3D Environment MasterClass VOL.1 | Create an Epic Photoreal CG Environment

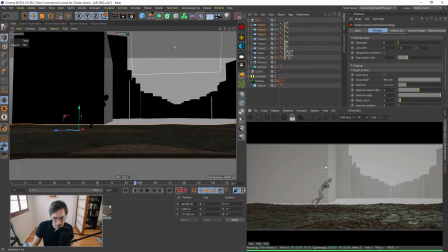(144:19)
Adding some burning barrels and, you know, some pipes and wires and broken crap and glass and bottles and all that stuff. That's when you have fun. But right now, I'm still blocking it out.
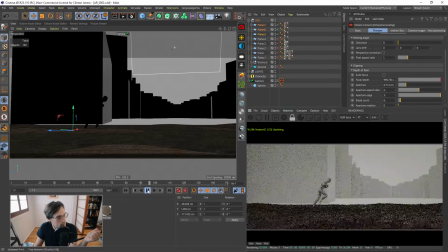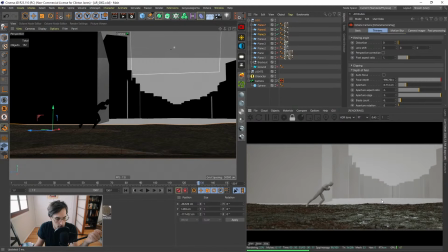(144:53)
We could do something cool back here, too. We could even have this be a pit in the ground, a giant, massive hole in the ground or something. Could be pretty sweet.
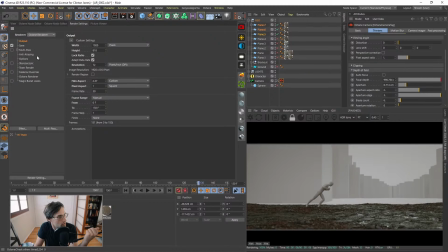(145:11)
Let's set up a Z-depth pass. I'm probably going to need this later. We'll switch our renderer to Octane, and we'll go to Render, Render Pass, check that, Info Passes, and Z-depth Pass.
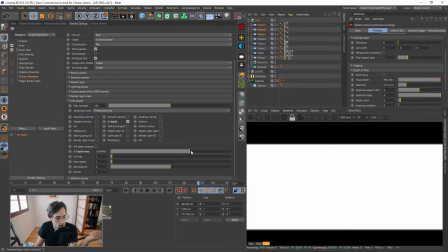(145:23)
Click that, and we'll just adjust our depth here.
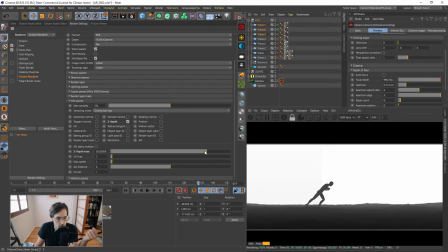(145:28)
And we'll probably have to render, I don't know, probably just the one. And we'll, I'm gonna see if I can do fog in After Effects like we did last time, because it's really gonna help on render time, like a lot.
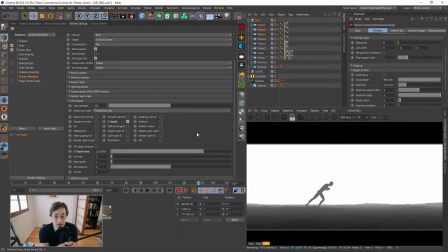(145:46)
I think you can shift all this stuff in After Effects. Sai Sharan, yo, thank you again for the generous super chat. Appreciate you, brother. See, recently I started working on my lighting skills. How to improve this area of CG pipeline, because it's very challenging sometimes.
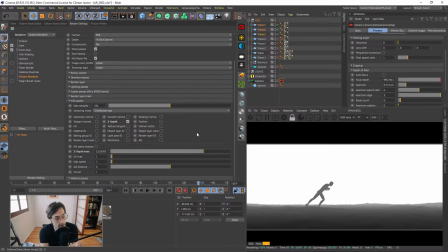(146:03)
Yeah, man, that's really the one, is lighting. It all comes down to lighting.
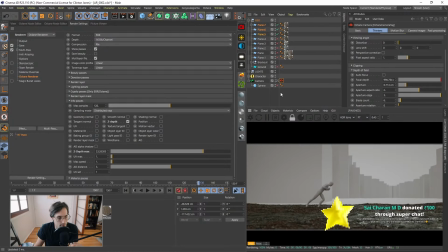(146:08)
You can have a really good render, really good environment, but if it's not lit well, then, man, that's a shame.
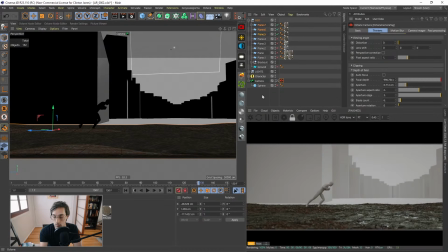(146:16)
So let's, yeah, definitely want to make sure your stuff is lit as well as possible.
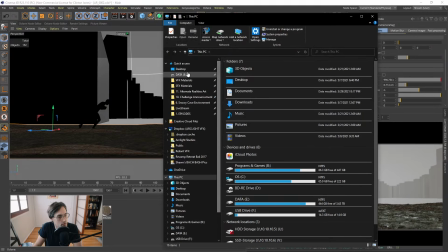(146:20)
For me, what I do is I actually have a list of
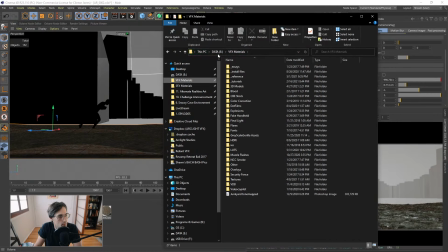(146:26)
feature films, at least a list of images. Let's go to VFX materials. No, this would be pictures, cinematography.
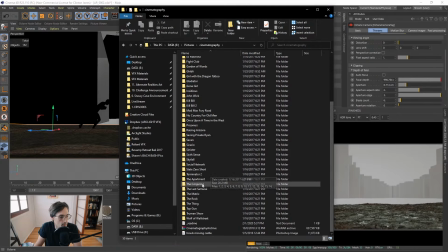(146:37)
Here we go. I have all of these movies. I hadn't updated this in a long time, but take The Last Samurai, for example.
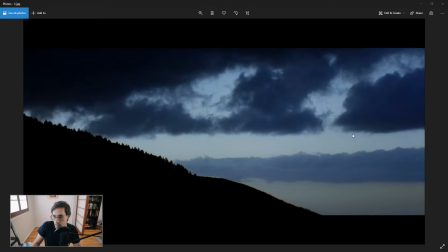(146:47)
I'm going through and I'm just finding frames that I really enjoy, and I'm,
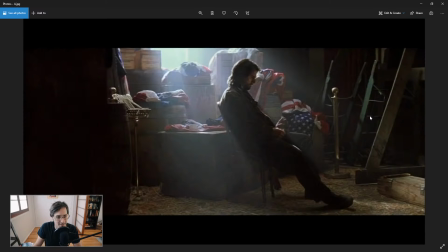(146:53)
you know, the frames that look nice, that make me go, ooh, that's a good one, you know, and I'll ask myself, well, how is it lit if I'm trying to apply it? Because this is what I would go back to when I was working at Rocket Jump. I'd pull up these images and I'd say, how is this lit? How am I going to make, you know, our scene look like this?
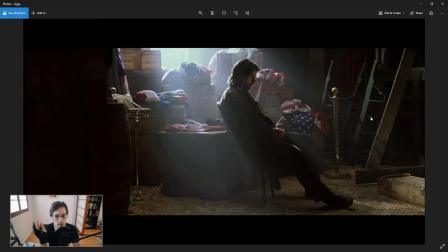(147:12)
And at the time I was doing live action shots, you know, I was actually had a camera, had my lights, and I have to set them up to make them look like this. And you just break it down. You see, well, there's definitely a light coming back here from the window. So this is a nice little area.
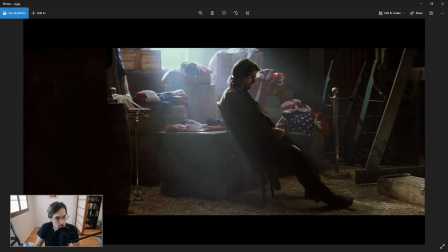(147:28)
And it's hitting the edge here. It's getting Tom Cruise on the back here. A nice little edge light. And it looks like that's kind of the main light source. You probably have a fill light coming from over here to hit him, hit his face right here. But the majority of this is from this light back here. And it's causing a nice little silhouette.
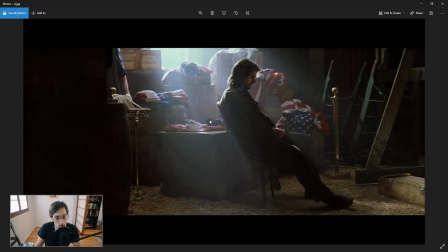(147:47)
And the way you get this, these light streaks is with a little bit of atmosphere or some fog on set.
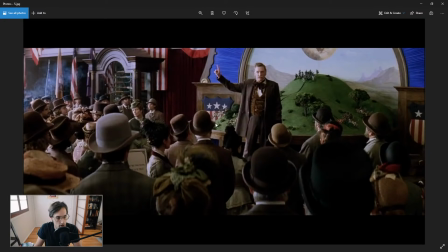(147:53)
You fog up your room a little bit and it'll get you these light shafts. So I'll find frames that I really enjoy, or I want to ask myself, how is this lit?
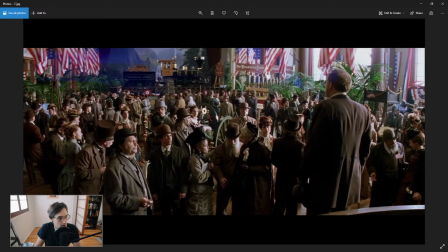(148:05)
Like, how would you light a giant scene like this? Well, they got these giant windows over here, which is hitting everyone from the side here. You also have some lights hitting the side of this train, so you probably have some lights coming from this side too, filling in all the, you know, the dark side of people's faces.
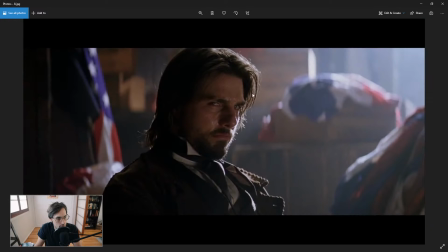(148:22)
You can see a little edge there on that guy's neck, but it's mostly coming from these giant windows.